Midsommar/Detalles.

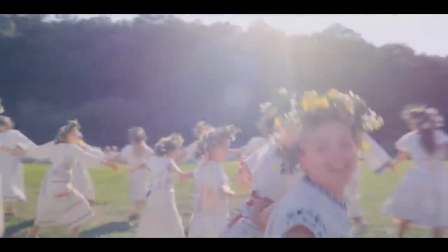Midsommar is streaming now on Netflix UK and Ireland,
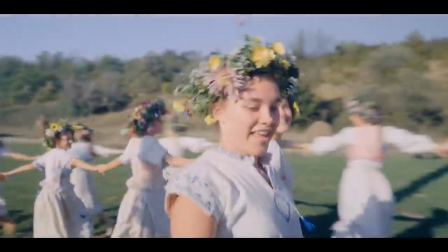and if you're planning to watch it again, here are 9 things you probably missed the first time around.
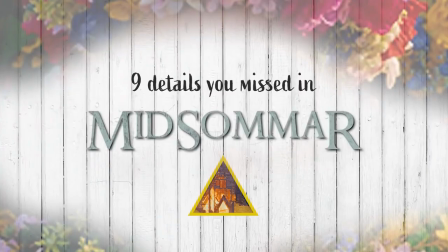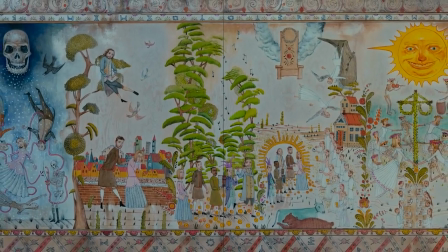The tapestry shown in the opening tells you everything that's going to happen, although without context you'd never comprehend it.
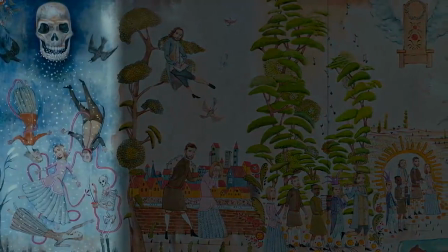You can see Dani, her sister and her parents, entwined with tubes, next to a representation of death.
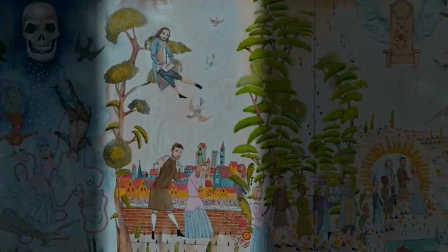You can see Christian consoling Dany while Pelle watches on, sketching what he sees.
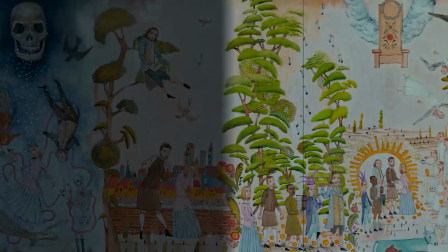You can even see the group being led to the wargap by Pelle, this time playing the role of Pied Piper.
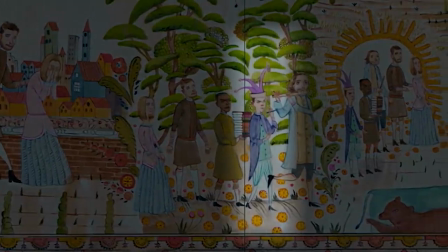Mark is even wearing a jester hat, marking him as the fool, something the film plays on, and we'll come back to in a bit.
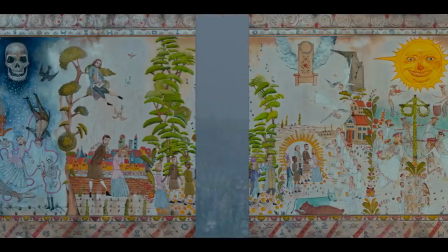But the tapestry is significant in another way. When the film begins, it parts like a stage curtain, giving us a sense of theater.
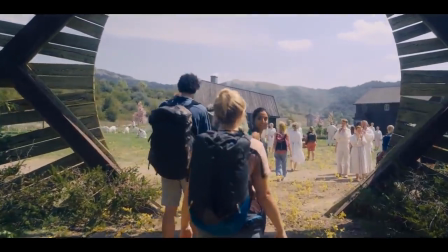This This is referenced again when the group enters the village. They think they're the audience, here to passably observe an alien culture,
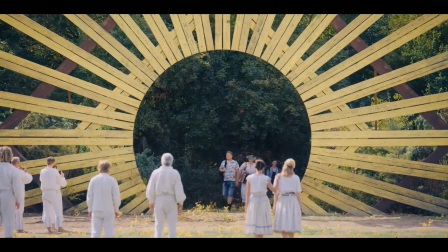but watch this moment again and you'll clearly see they're the players, entering the stage for the entertainment of the Hårga.
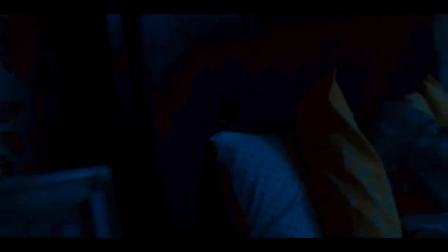This is a quick one, but it's hugely important given the ending of the film.
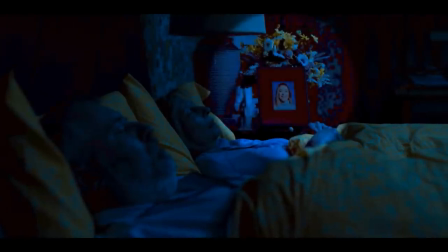Look at the framed picture of Dany by her parents' bed and you'll see it's adorned a flower crown, foreshadowing what will eventually happen to her.
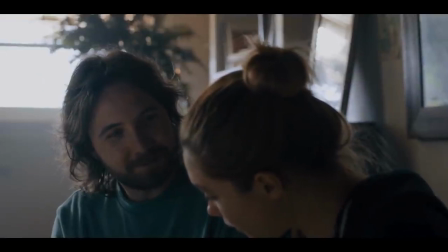Some people take this as proof that Pelle has somehow been orchestrating the entire ritual, and is responsible for the death of Dany's family.
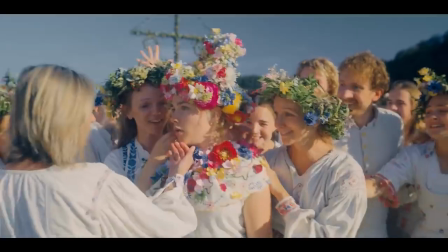Watch closely during Dany's crowning ceremony, and you'll notice three villagers who stay in shot slightly longer than the others. And if we look again at the chilling opening sequence, we can see that they're actually Dany's parents and sister.
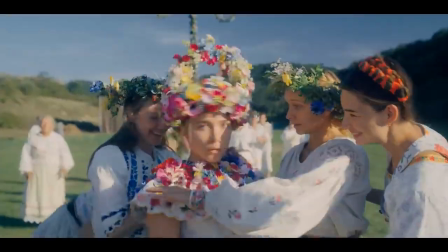There's some debate over what this means. Some people think it's a symptom of the drugs she's been given, others take it as proof they're actually there.
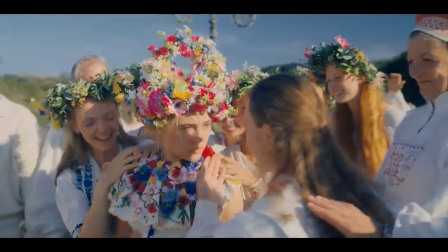Either way, it's still a powerful way of reinforcing the significance of this moment.
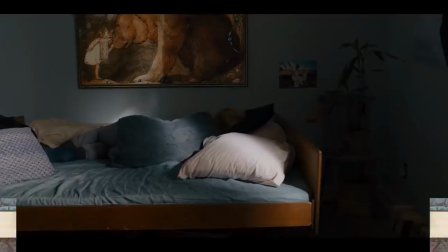Hints at Christian's fate are present throughout the movie. There's a painting in Danny's house by Swedish artist Jan Bauer,
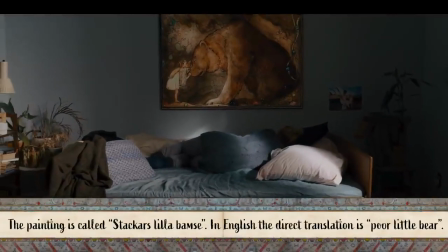which shows a queen and a bear, representing Danny and Christian's respective fates.
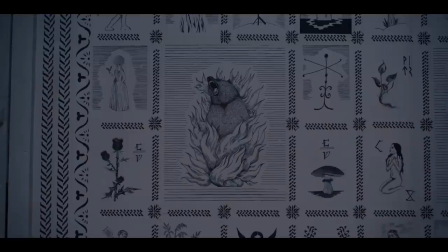And when Christian is waiting to speak to a Hårga elder,
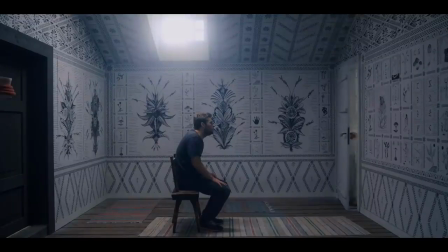he's sat directly in front of a picture of a burning bear, explicitly telling us what lies in wait for him.
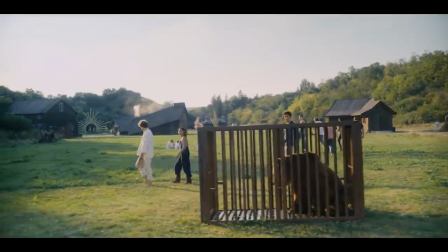There are other, more metatextual references too. When the bear is killed and has its entrails removed,
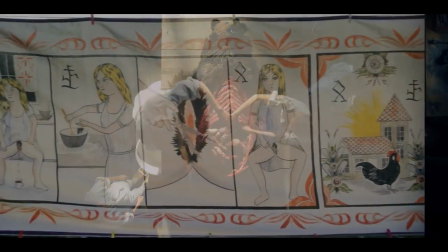it forms a somewhat suggestive image which we see again in the recipe for the love potion the Hårga used to drug Christian,
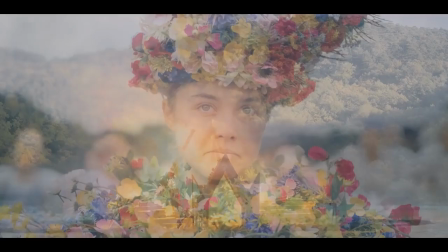leading to his betrayal of Dany, and ultimately, her revenge.
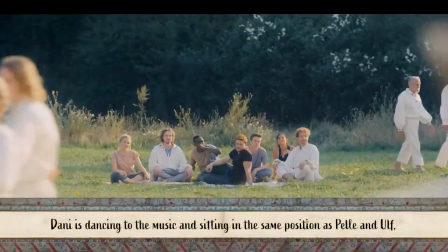Everything that happens to Mark is preordained. The Horga children are playing a game of Skin the Fool during the festivities,
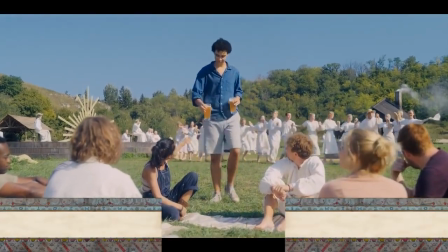something that Simon asks about, which at the time doesn't seem to have any special significance.
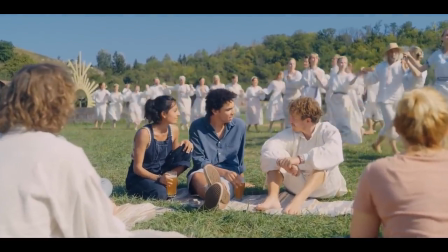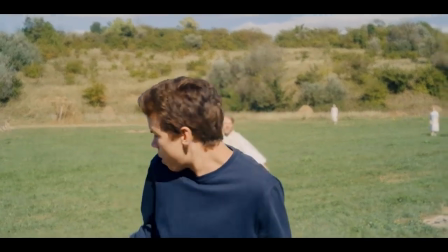But it's clear that Mark is said fool. He urinates on the ancestral tree, and generally seems to be the clown of the group.
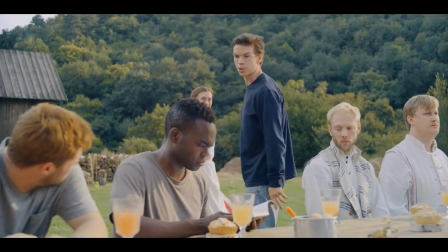And things fall eerily into place when he disappears, only to end up worn as a dead skin suit.
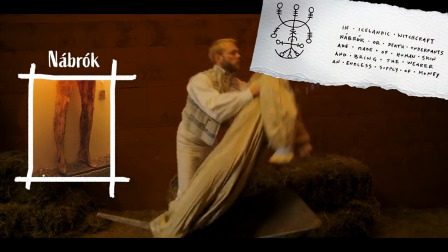There are even fans who believe he was made into a pair of nabruk. Quite literally, corpse britches.
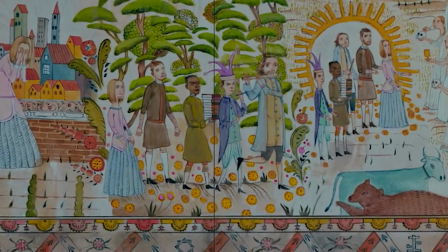The fact that he's the fool is further cemented by his representation in the tapestry at the start,
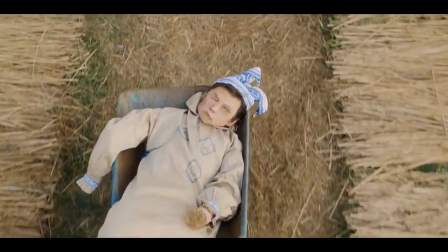and the jangling jester's hat he wears when his scarecrow is brought to the sacrificial temple at the end of the film.
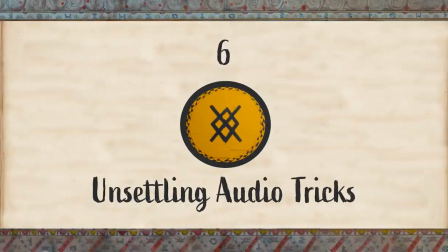See, you could be getting that girl pregnant right now.
Audio plays a huge part in the effectiveness of Midsommar. There's the muted intro, where Danny sobs literally becomes part of the soundtrack.